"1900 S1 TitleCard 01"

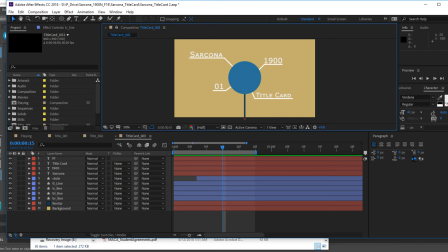1975s
So the line comes up, the bubble happens, and then each one of these lines is going to come out. So I don't want them to be all at the same time because that's boring. I want it to be kind of offset, okay? So I know where the circle happens. It happens right about there.
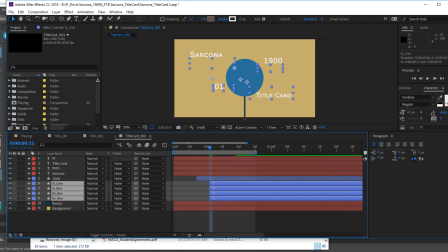1992s
So now I'm going to take each one of these lines, pull them down to about where that should start, and then just give them a couple frames offset. Like that. So now we'll see what we have.
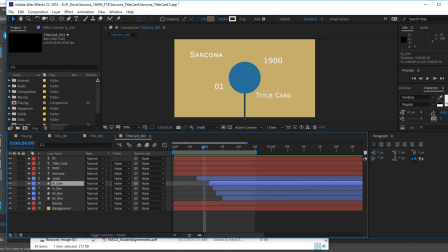2009s
See, it's a lot more interesting that way versus if I have all of these perfectly lined up. So they all come out at the same time, that's kind of boring. A little bit of offset.
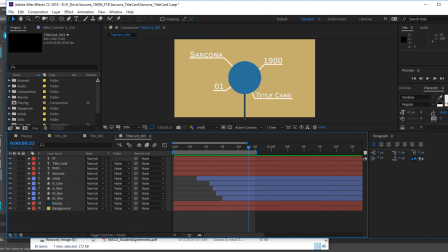2029s
Cool. All right. So now I need to figure out a way to get my text on there. I could slide the text in from the sides, right, or the top ones from the top, however I want to do that. What I'm going to do is have them just reveal. So the line comes out and the text will just reveal itself, okay?
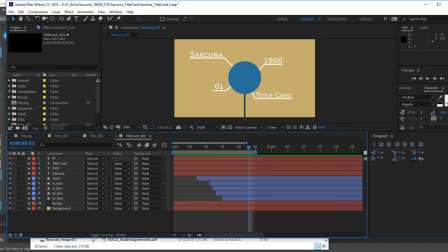2048s
A couple ways to do it. I'm going to do it the way that you should do it versus the way that's, I don't know, less layers, I guess.
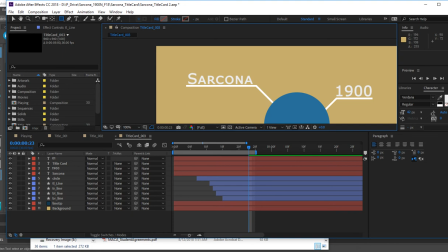2059s
I'm going to go to a shape layer, and what I'm going to do is I'm going to draw a box.
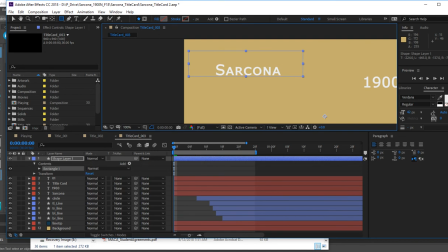2067s
So I have nothing else selected. I'm just drawing a box where I want my name to be, right there. Okay, so I want my name in that box, basically. I'll give this a color so we can see it.
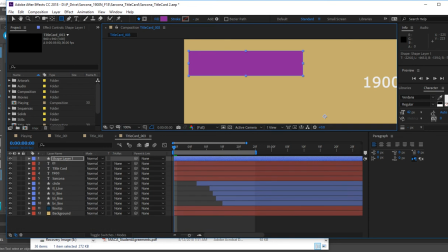2079s
There we go. So what's going to happen is this box is going to be like a layer mask. So when our text goes into the box, it'll actually reveal the text. When it's out of the box, it'll be invisible, okay?
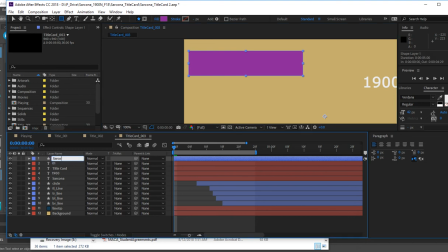2094s
So I need to make sure that this shape layer, and I'm going to call this Sarcona Mask, is right above Sarcona. Then I'm going to go to my name Sarcona. I'm going to make sure that my switches down at the bottom here are toggled so that I can see this one that says Track Mat.
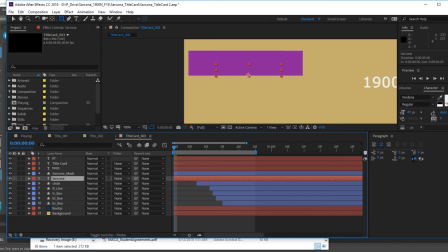2113s
That's that center one. And I'm going to say, Sarcona, you will be an alpha matte Sarcona mask. Crazy long word. Basically, it means wherever the box exists, the text will be in the box.
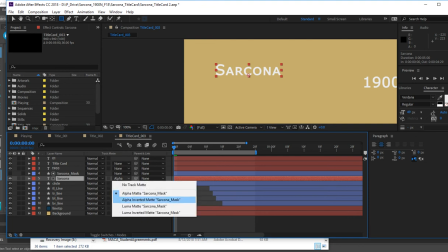2126s
Okay. The one that's below it means wherever the box is, the text isn't. Meaning that basically I could have the text slide out of the box to reveal, or have it slide into the box to reveal. This way I'm having it slide into the box to reveal.
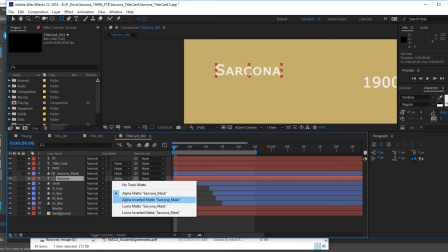2143s
The reason you may use the other one, I may have one piece of text going in the box, one piece of text coming out of the box. Okay, so that may be the reason you would use the other one.
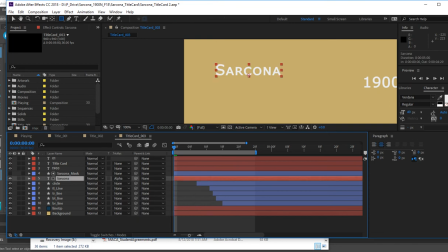2152s
All right, so now it looks exactly the same as it did before, but now what I can do is hit P to go to my position, and I'm going to animate my name sliding upward. Okay, so right now it's on top of the line. I'm going to animate it going right where it's at.
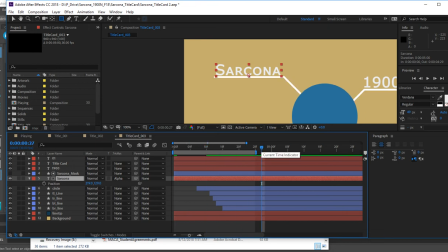2170s
Whenever you have something in the correct spot, like this is right now, you typically don't want to animate it from the start, meaning I don't want to have to pull this down first. See how it disappears? And then animate it coming up.
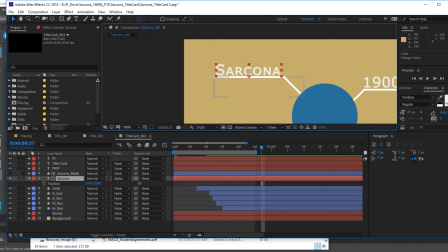2184s
It's already in the right spot, so if I set my end keyframe first and then my start keyframe last, then that makes it easier. So I'm going to go to frame 7-ish, set my keyframe, go to the beginning, and then slide it straight down.
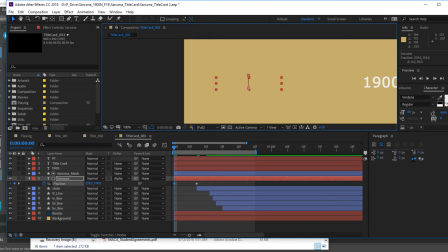2201s
Okay? So remember, we can't see it right now, but that box is what's making it visible. So there it comes. All right, and then same thing as before.
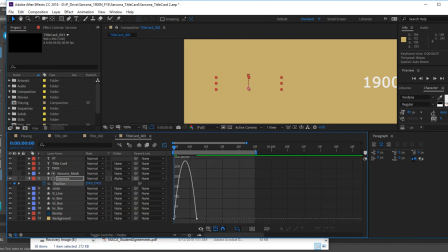2214s
We go to our easy ease. What about this one? Where should the speed happen? Yeah.